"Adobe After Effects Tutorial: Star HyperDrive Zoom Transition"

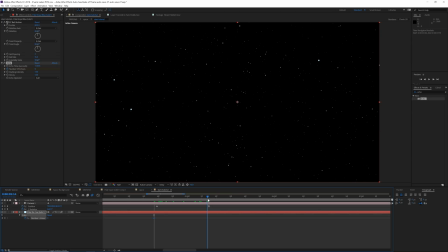(16:22)
Hit U so you can see that keyframe, and then at the end of this keyframe, set this, we're gonna set this to like 50. So this is very computer intensive, but it's essentially gonna create this Star Wars hyperdrive type effect of the stars in your scene. What we do here is go back. Sorry, I just got into my inner iDubbbz.
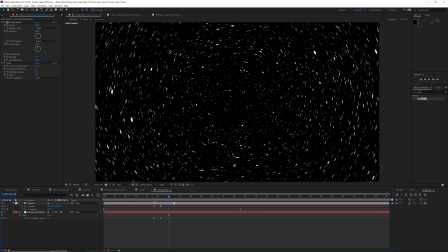(16:40)
We really don't need this scene for much after this point. So I'm gonna hit N on my keyboard.
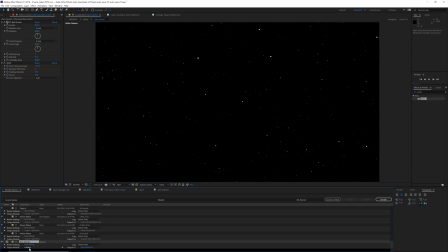(16:44)
I'm gonna trim the composition to work area, click Control M and render this out, QuickTime format, and click GoPro Cineform.
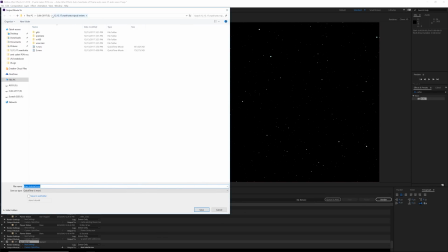(16:52)
And then navigate to wherever you wanna save this. I'm gonna save this Star Tutorial Zoomer. Yeah, buddy. Yeah. I always name things so randomly. I'm gonna hit save.
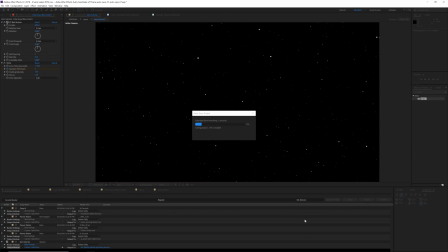(17:04)
I'm gonna render this out. It's going to take some time. It's going to look really cool after, and it's gonna save a lot of time rendering this out so that you don't have to constantly go back and do it in After Effects.
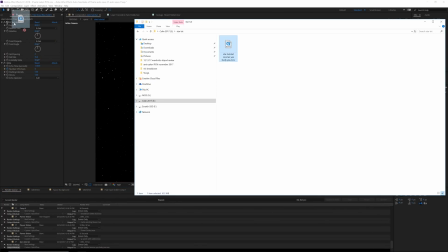(17:16)
So once that's done, navigate to your file and then drop that into After Effects.
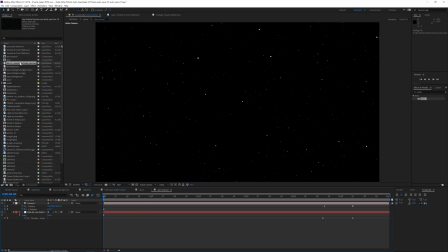(17:21)
Go into your stars tutorial and just drop this on right here. So as you can see, we have exactly what we had before, but now it's all in a nice GoPro Cineform uncompressed file that isn't gonna take forever for a computer to render.
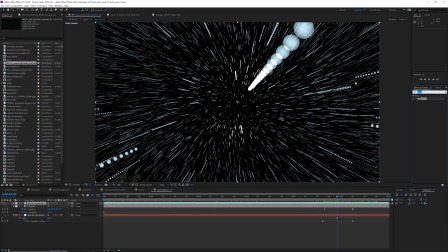(17:32)
So as you can see, this effect looks very, very dope. I'm gonna go ahead and drop some real smart motion blur onto it.
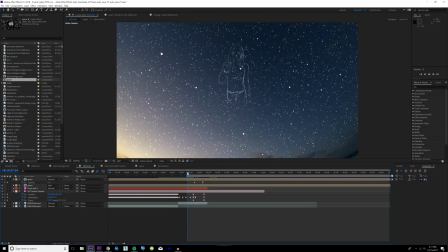(17:39)
If we go back into our regular composition here, we can preview and see the final effect.
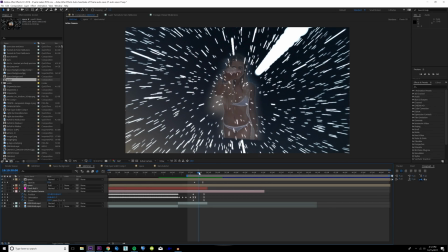(17:43)
One of the issues is you can kind of see the border here before the camera completely zooms in, and it kind of breaks up the illusion.
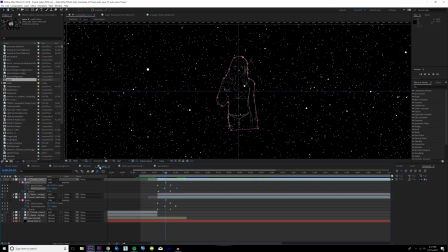(17:49)
So what you want to do to fix that is go back into your space scene.
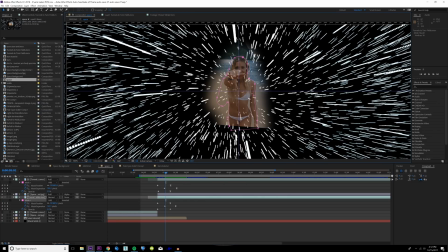(17:52)
For our normal colored layer right here, I'm just going to select these mask points and move them in way further. So around her head, like right here, and even right here, kind of fade this in. Also, it's smaller ball.
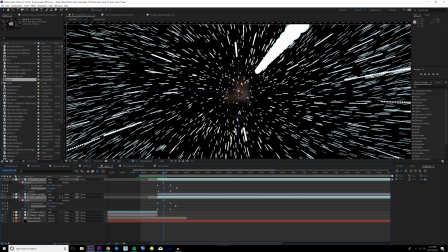(18:05)
I'm also going to slide these beginning mask expansion keyframes for both the normal color and the stars outline, and I'm going to slide them back so they start a little quicker.
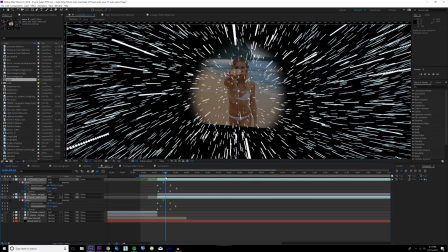(18:14)
It creates kind of a softer stretch. Maybe just drag these keyframes out slightly. And then all we have to do is go in and zoom in the camera so that it zooms in and kind of hides that hard edge.
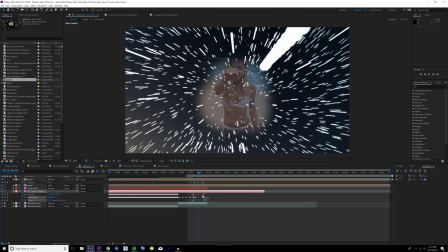(18:24)
So go back into our regular composition right here on these three keyframes for the position, orientation, and zoom.
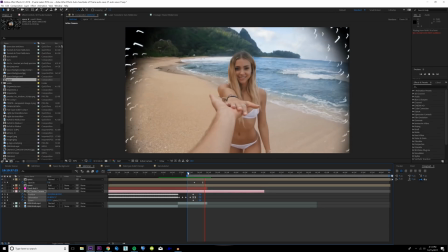(18:30)
We're just going to drag these forward just a little bit. Now if we preview, that looks a lot more natural and you don't get like the sharp edge.
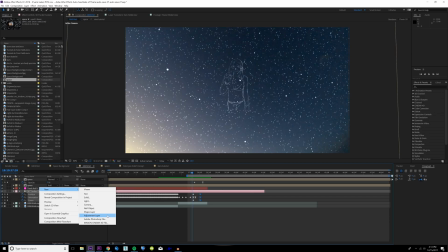(18:37)
The final effect to kind of polish this off is add a new adjustment layer and make sure it's on the top of your scene.
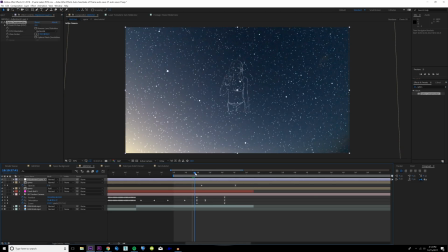(18:42)
Type in optics compensation. We're going to drag this effect on. Right when the camera starts to zoom on these first keyframes here, we're going to change the field of view. We're going to hit a keyframe, hit U on the layer so it brings up all the keyframes for that. We're going to go forward.
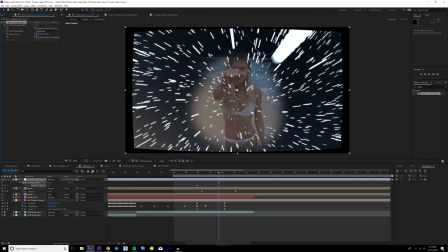(18:56)
It's like right about here. We're going to drag this up. Then we're going to reverse the lens distortion.
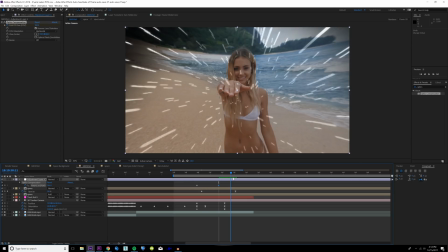(19:01)
And we're going to drag this up some more. Then we're going to go forward a little bit more. and just set this to zero so it kind of stretches back.
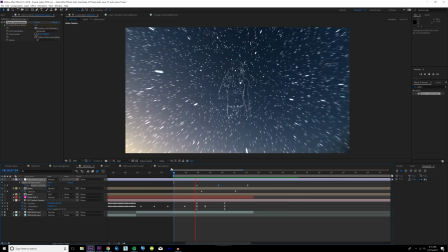(19:08)
I'm also going to set these two keyframes as a easy ease keyframe. It gives the perspective that you're zooming in much faster than you actually are when it kind of distorts the image like that.
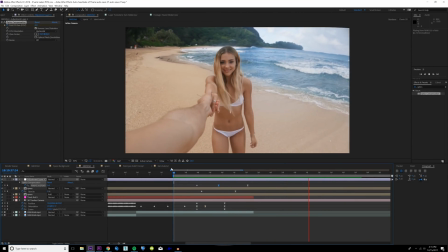(19:16)
So that is the final effect. I hope you enjoyed this tutorial. I hope you learned something. If you have any additional questions, go ahead and comment down below. I respond to every single comment on my videos. Leave me a like if you found this informative, and if you didn't, leave me a dislike. Maybe let me know how I can improve my tutorials on the future. I do take all constructive criticism and try to grow from it. I'm uploading a video every single day for the rest of 2017. I'll see you guys tomorrow. Peace, bye. Peace.